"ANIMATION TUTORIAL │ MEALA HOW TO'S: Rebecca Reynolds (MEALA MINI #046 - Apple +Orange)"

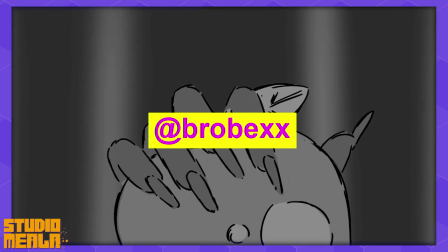(0:00)
Hey guys, my name is Rebecca Reynolds and I'm a storyboard artist, background artist,
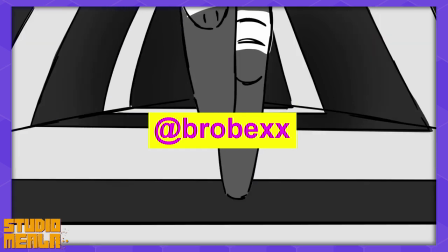(0:03)
comic artist and illustrator based in Dublin, Ireland and I'm currently working for Studio Mala.
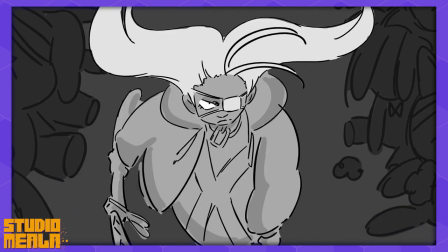(0:09)
I recently made a Mala Mini as part of Studio Mala's Mala Mini Shorts program.
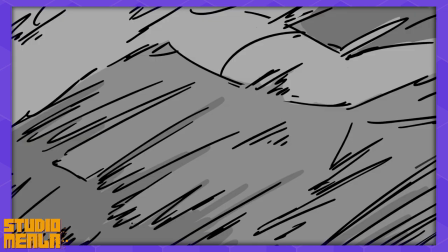(0:13)
My mini was a bit different as it was more of an animatic than a fully finished piece as I wanted to showcase my storyboarding as I'm primarily a storyboarder in animation.
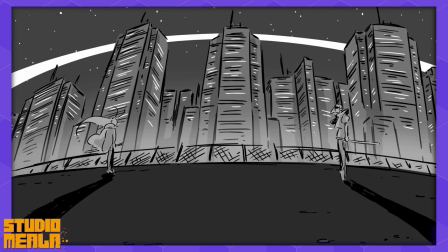(0:22)
So I'm going to show you how it went about it and the steps I took to create it.
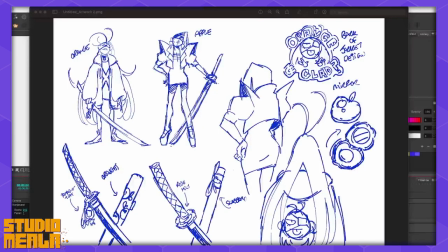(0:27)
Okay so basically for my mini it was from an idea I had for a while of kind of wanting to do a music video because I always enjoy boarding to music and so pretty much like a short music video.
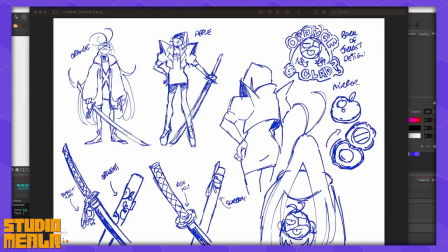(0:41)
The original idea I had was for a different piece of music but I couldn't use that because of copyright discrepancies but I still wanted to use the imagery attached to that piece of music and I thought well maybe I can just like lift this idea and just apply to like a different piece
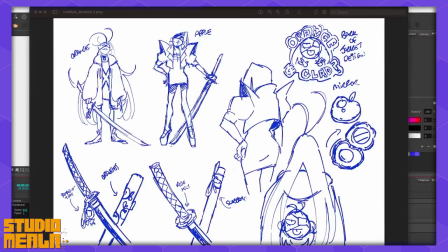(0:58)
of music so that's essentially what I did. As you can see I have like a very rough model sheet on screen here. I find with boards it's very helpful to have something to go off of just even like a very rough model sheet but I'll get back to that in a second. What I want to talk about first is the idea.
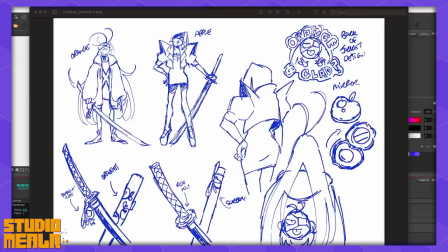(1:16)
So I just like drew some very very rough thumbnails in a sketchpad one day when I was in Starbucks and that was the the the genesis of the
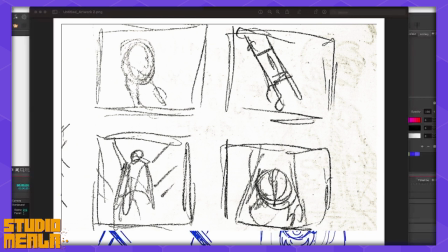(1:24)
idea and I'll put it on screen now so you can literally see how rough the ideas were they're they're really nothing they're very very kind of hard to even decipher but they'll make sense later on but I think that's the kind of the most important thing about storyboarding is to just get the idea down on paper
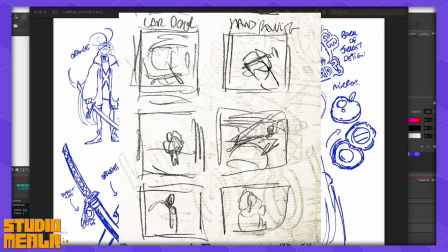(1:39)
and even if it's rough just a couple of thumbnails also to explain what thumbnails are it's just very very small simple
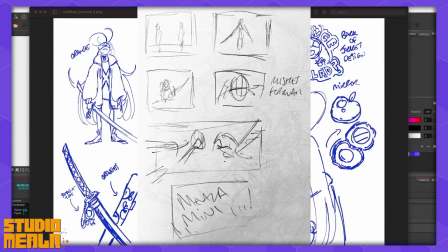(1:47)
sequence of your idea for for a board as you can see here i've got a couple of drawings and they're very simple it's just the story beats basically so
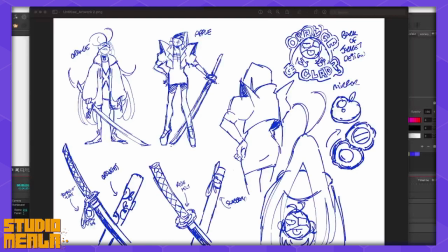(1:56)
from those thumbnails i kind of went on to make a very rough model sheet of the two characters i wanted to include in my mini as you can see i did a very rough model sheet here it's not colored or anything as as most storyboards or almost all storyboards are in black and
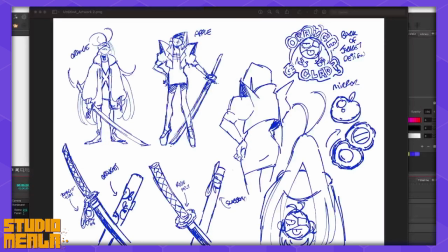(2:12)
white so i thought you know color is not really important yeah pretty much the idea kind of developed in two two female characters gearing up for a fight and i wanted to focus on the design and the shot composition rather than the actual battle as kind of a means of storytelling and
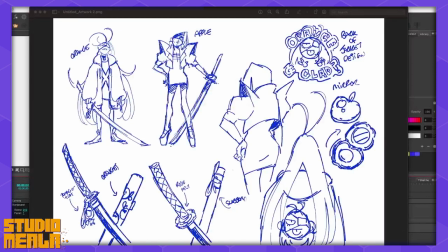(2:26)
like how kind of much information can i show in a very short amount of time like a very very short narrative and very kind of
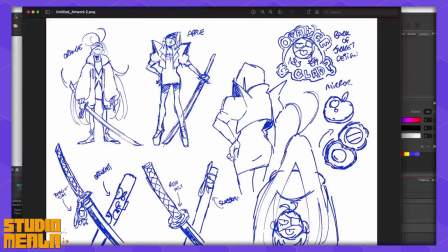(2:33)
keeping it simple so yeah here's my rough design sheet for our two protagonists orange and apple yeah these two characters one is
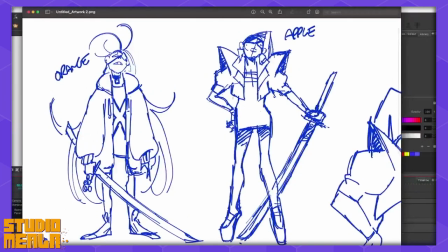(2:41)
quite angular and one is very soft that's kind of what i wanted to to go for just as that juxtaposition focusing on apple like i kind of had like an idea of her in my head and like how do i want to convey her personality through her character design in my head i kind of thought you know she's classy rich mysterious
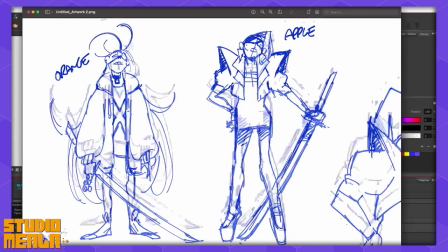(2:58)
intimidating her sword is very ornate it's it's not like well actually here's here's a close-up of her sword it's quite simple
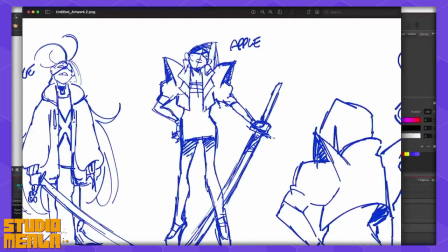(3:03)
but it's very ornate like her overall design oh yeah, and another thing that was something that was on my mind,
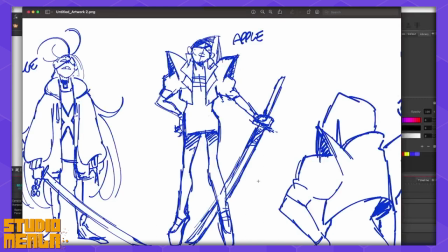(3:10)
I wanted them to have two very unique vehicles, so I'll show the pictures on screen in a moment.
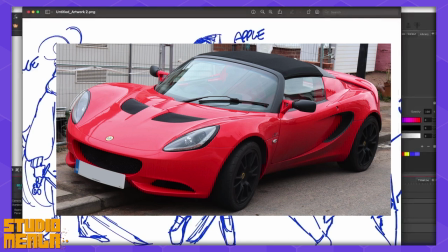(3:14)
I wanted her to drive like a Lotus Elite, like a pretty like kind of sleek car, so that was another part of her character design.
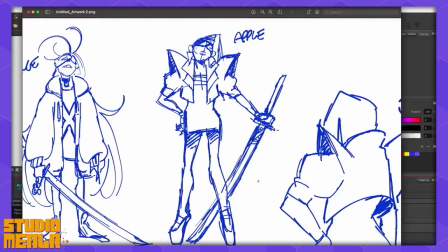(3:22)
Her jacket is inspired by, I don't know if any of you guys who are into K-pop used to listen to anyone.
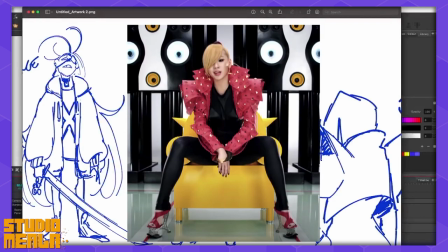(3:28)
There was a member of the band called CL. Her jacket is basically based off of this very specific jacket. If I can find a photo of it, I'll put it on screen now.
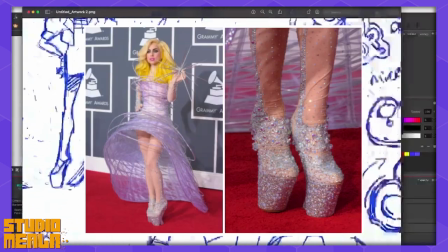(3:36)
Yeah, and she She also wears these heel-less shoes that are very Lady Gaga, Bad Romance era, sort of inspired.
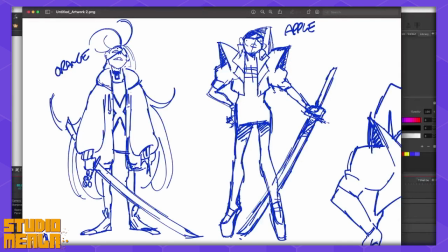(3:44)
And then, kind of on the opposing end, we have Orange. In my head, I want her to be sort of childlike, feral, angry, very determined. She has a younger appearance to Apple, as she wears oversized jackets and shirts, but at the same time, I wanted that kind of sense of violence and trauma to her as well, so she wears a medical eyepatch.